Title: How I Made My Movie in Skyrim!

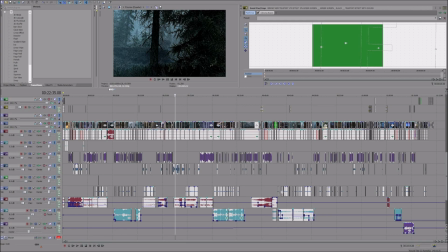0:01 Hello everybody, welcome to the video I've been wanting to make for a little while now. This is how I made my movie in Skyrim. So this is the whole Vegas file of the film. I've been saving this because I haven't wanted to delete it until I knew I was done making this video.
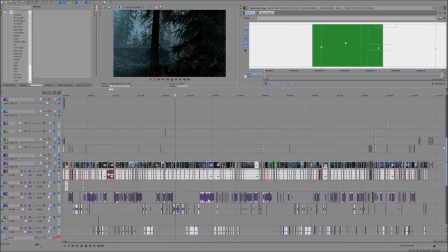0:17 I'll probably get rid of it soon though because it does take up a lot of storage. So we've got all the clips here on the center frame.
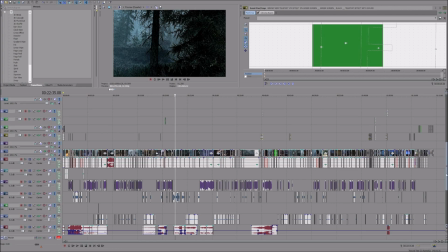0:23 We've got all the dialogue down here. We've got music even lower. Above, we've got a lot of green screen effects, and some of them look small because if we zoom in, they get bigger.
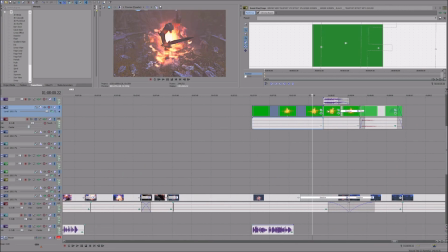0:31 They're not there for very long. The explosion effect right here, when the screen blows up.
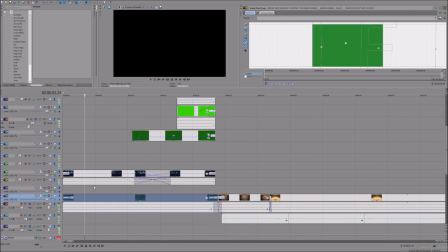0:38 We go to the beginning, just the intro. We see these effects up here. If I disable this, you see the stars go away. These were added on green screened. Got some more right here. If I do the same thing, they go away a little bit, you can see, right?
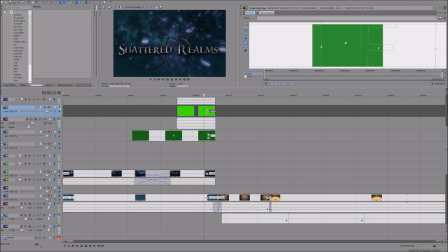0:52 The crack in the screen right here, hide that, that goes away. There's two of them, one of them goes away, right? For the intro, Shattered Realms, make it look like the world is shattering.
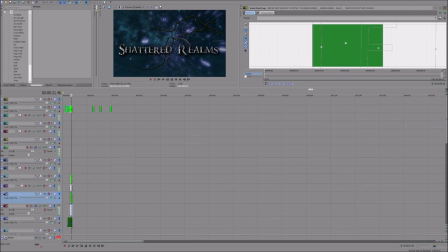1:01 Okay, so moving forward, so these are all the effects and everything that went into this entire project is right here.
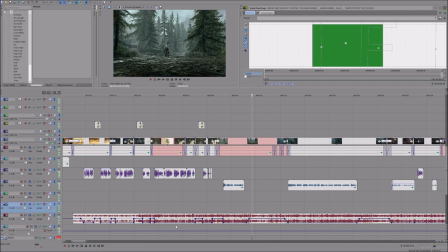1:08 So, as you can see down here, this red track is music.
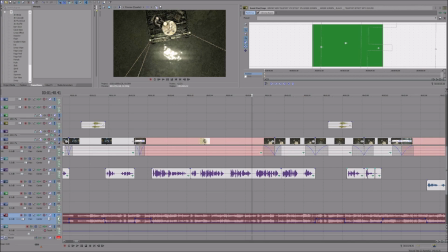1:12 Now, you can see how it kind of drops, right? The lines here, the volume. This is what you would add this, you would go to right click, insert, remove envelope, you would insert volume. This allows you to create points in the track where if there's dialogue, I learned how to do this for the movie,
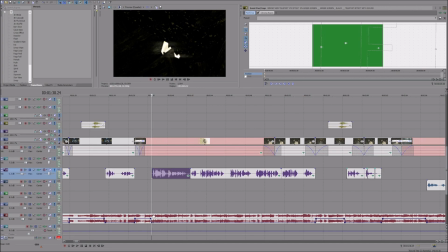1:26 that the volume will drop, but it'll drop in a way that is natural and not just chopped. That's what I did early in the series. I would just split the clip in half and drop it, and then it would be like really forced. You would just hear the music drop and it didn't sound right. This makes it actually go up and down naturally.
There's been rumors circulating of a pirate going around.
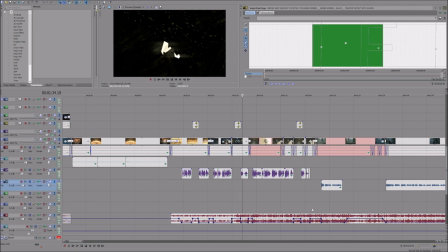1:45 So, yeah.
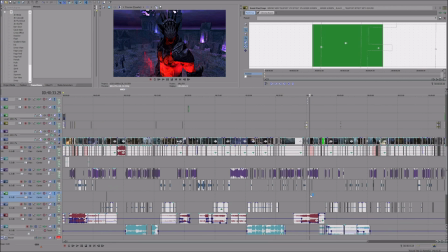1:48 So moving forward, some of the more, larger effects that this movie had was something as simple as this.
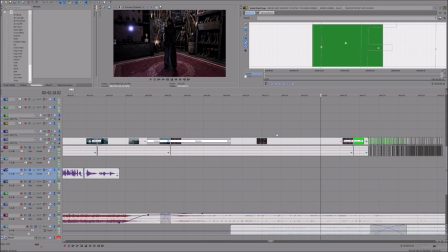1:56 When the broker was reclaiming her body, there's a standstill shot of her in her realm, and moving forward you can see in the thumbnail of these clips that it's green. That's because this was a green screen.
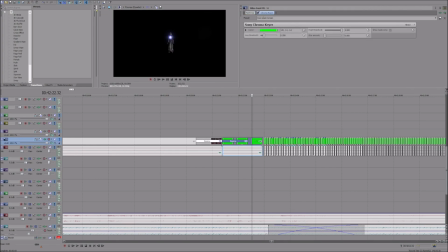2:07 Now if we open it up with chroma key here, we can see right now we have pure green screen enabled, but if we were to change that to default, that was the shot.
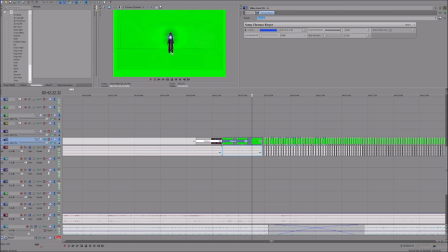2:15 That was a mod in Skyrim called green screen, basically. It was just a room that was green.
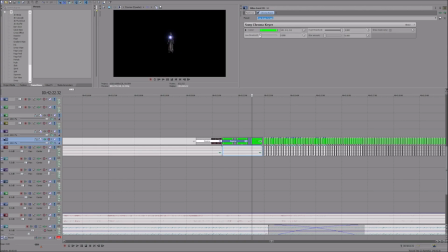2:20 So we switched that back to pure green, turn up the threshold a little bit because there's a little bit of bars in the background. It's hard to see it on your end, but they're there, and that kind of just, I'm not really sure what it does, honestly, but it does eliminate some of the excess hangover.
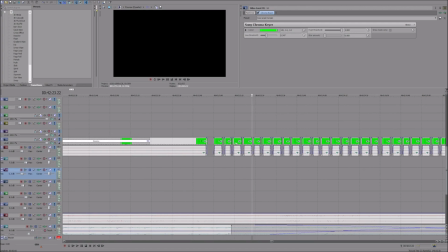2:35 Anyways, moving forward, so her transformation clip is very simple. It's pretty much just a stand-chill recording shot of her standing in the green screen room, and then split so that it does the triggering effect, flickering effect, I mean, right here.
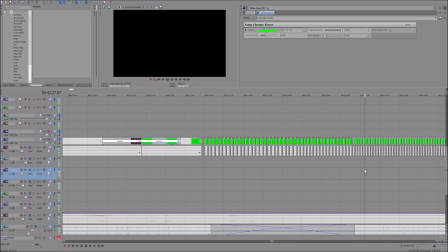2:52 And then we just switch her to the new character, which I made for her, and the same thing.
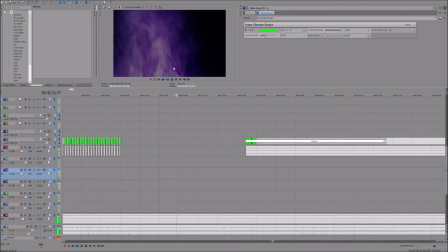2:59 And then we add an overlay of green screen fire. And we can change the color of that by using other effects too, like saturation effects.
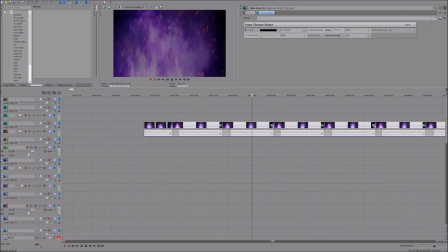3:09 Like if I open this up, it looks like I don't have any on because the color was pretty good the way it was. But if we wanted to, we could go to Video FX and go to color corrector, and let's see what we can do.
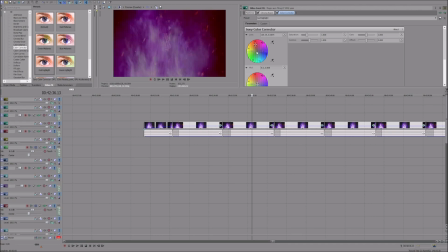3:21 Red midtones, we can change this around. Right, see, we'll pretty much do what we want with that.
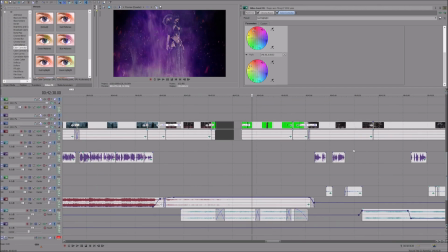3:29 Add in different effects here. So moving forward to a screen rumble effect, which we'll go look at when Exorvith appears.
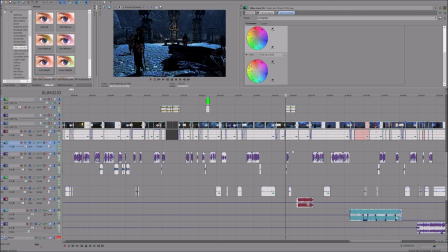3:39 It's one of the coolest looking scenes because when you do a screen shake effect at the same time you're actually moving the camera around, like Geralt was turning to look, it creates a really cinematic look,
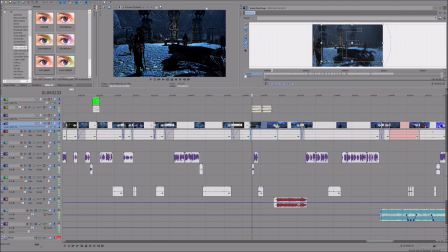3:49 and I realized that when I did it, because the original shot was when the king appeared, and that was a standstill screen shake before him and Trump battled. This was kind of the first time I'd had moved the screen around while creating the effect, and it just looked really cool.